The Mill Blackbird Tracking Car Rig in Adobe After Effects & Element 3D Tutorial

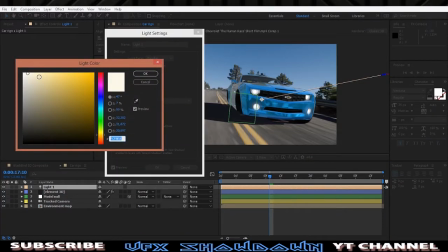726s
as you see the intensity and the color is little bit warm and the shadow
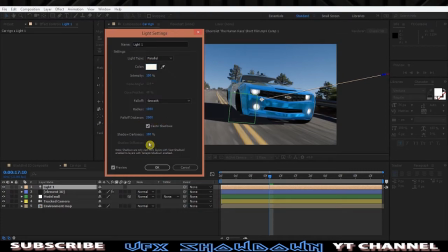731s
fallout distance 2000 and the shadow darkness 100% and then
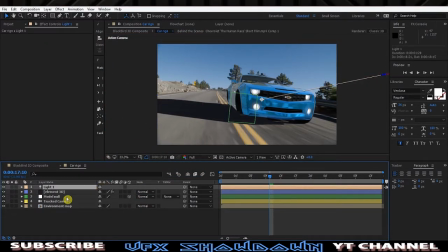736s
we just reposition in the frame and then go into the element 3d go into the render setting and then as you see the where is and we also enable the ambient occlusion and go into the shadow and we choose the ray
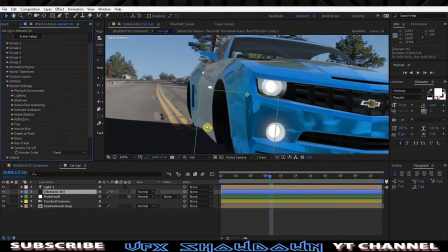751s
trace and enable that's how you get the shadow perfect and
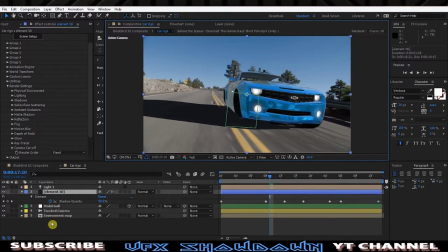756s
as you see we just key framing the shadow because in the page let me show you again
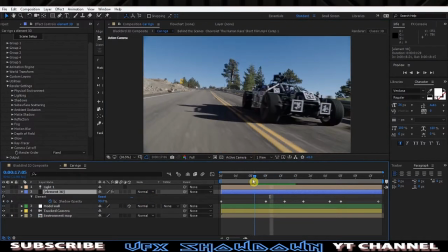760s
shadow color is changing so as you see in this frame it
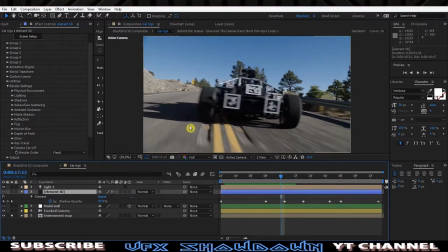766s
is brighter and as you see now it is darker and as you see now
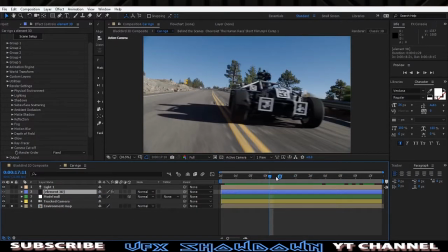772s
it is brighter so that's why we just keyframing the the shadow color so
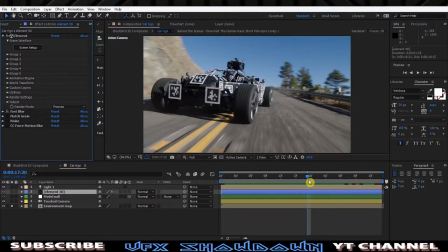778s
this is this one and then as you see we are and as you see
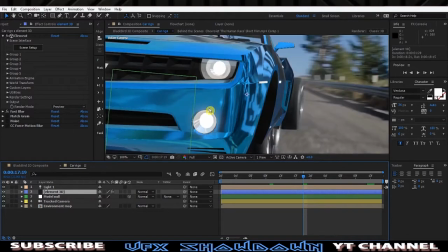783s
the car is too much sharp as you see the footage
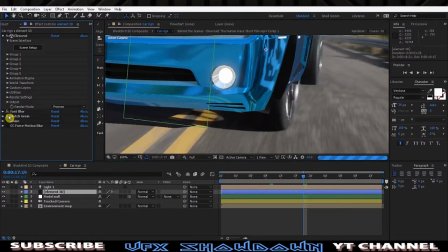789s
is blur so that's why we add a fast blur matte green and the noise and some color correction
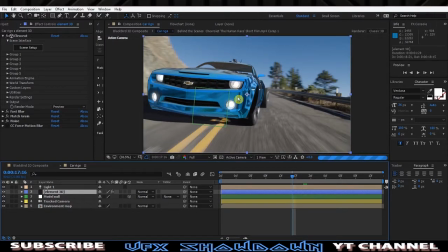794s
and then we have this perfect cars so lastly I want to
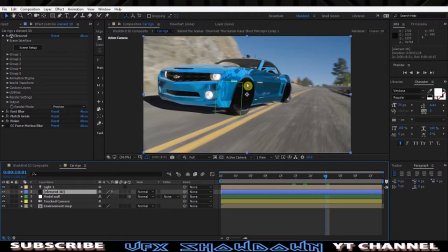799s
tell you about the the tire so as you see there is no tires and this
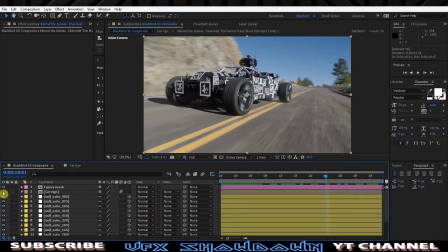805s
composition if I enable the car rig and
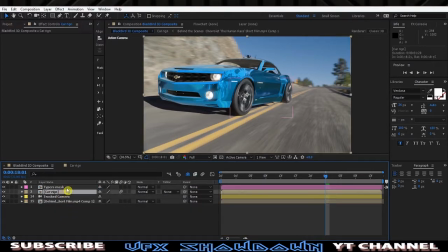810s
hide that null so as you see we just duplicate the footage and call this tires oh the spelling mistake so already and i basically what i did we just press if i press you you can see
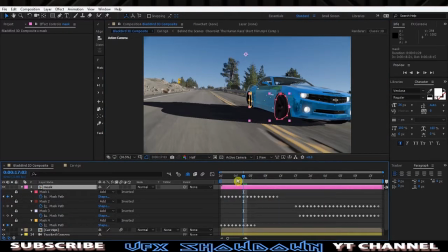825s
the all the mask and we basically the isolate all the tires put this layer above of
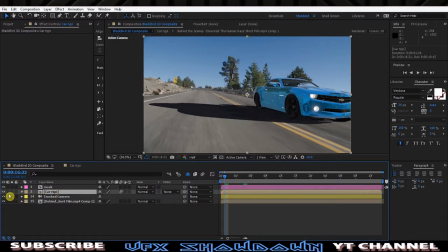830s
the car recomposition as you see this one on top so that's how i did the tire so it look like awesome 3d car render
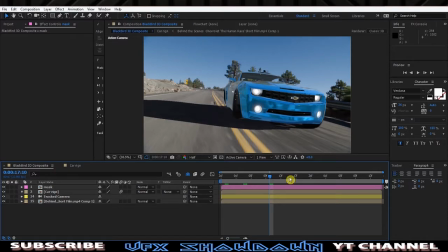842s
right inside of after effect with help of element 3d and some techniques and
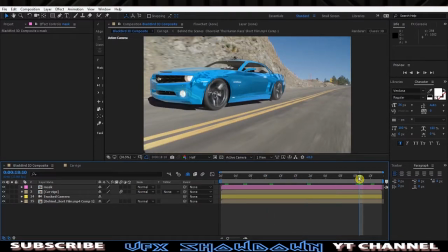848s
finally in my final composition we add some lens blur and the color correction so it
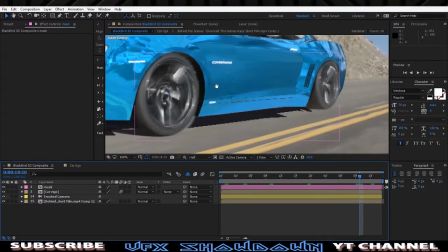854s
look like a nice but my point is i just show you you can do in the
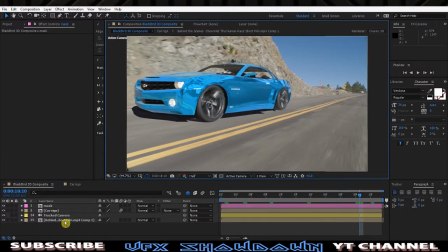859s
after effect with some techniques so you can actually make a cg
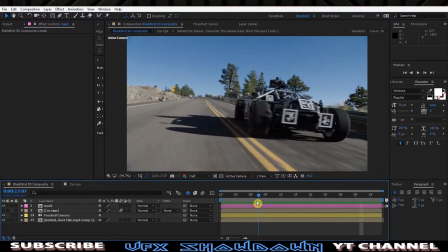865s
card in live action footage if you have this type of tracking tool something
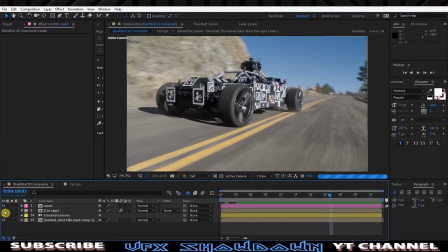870s
so this is the quick tutorial and hopefully you understand if you don't so you can grab the free project file of this of this composition so i will give you the link in the video description so you can
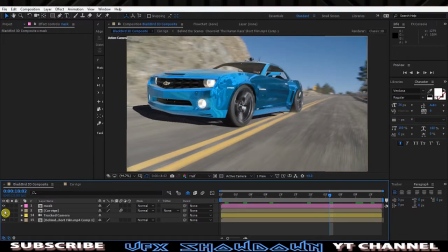884s
download and play around so guys thank you for watching if you have any question leave in the comment down below and we will see you in a way next one have a great day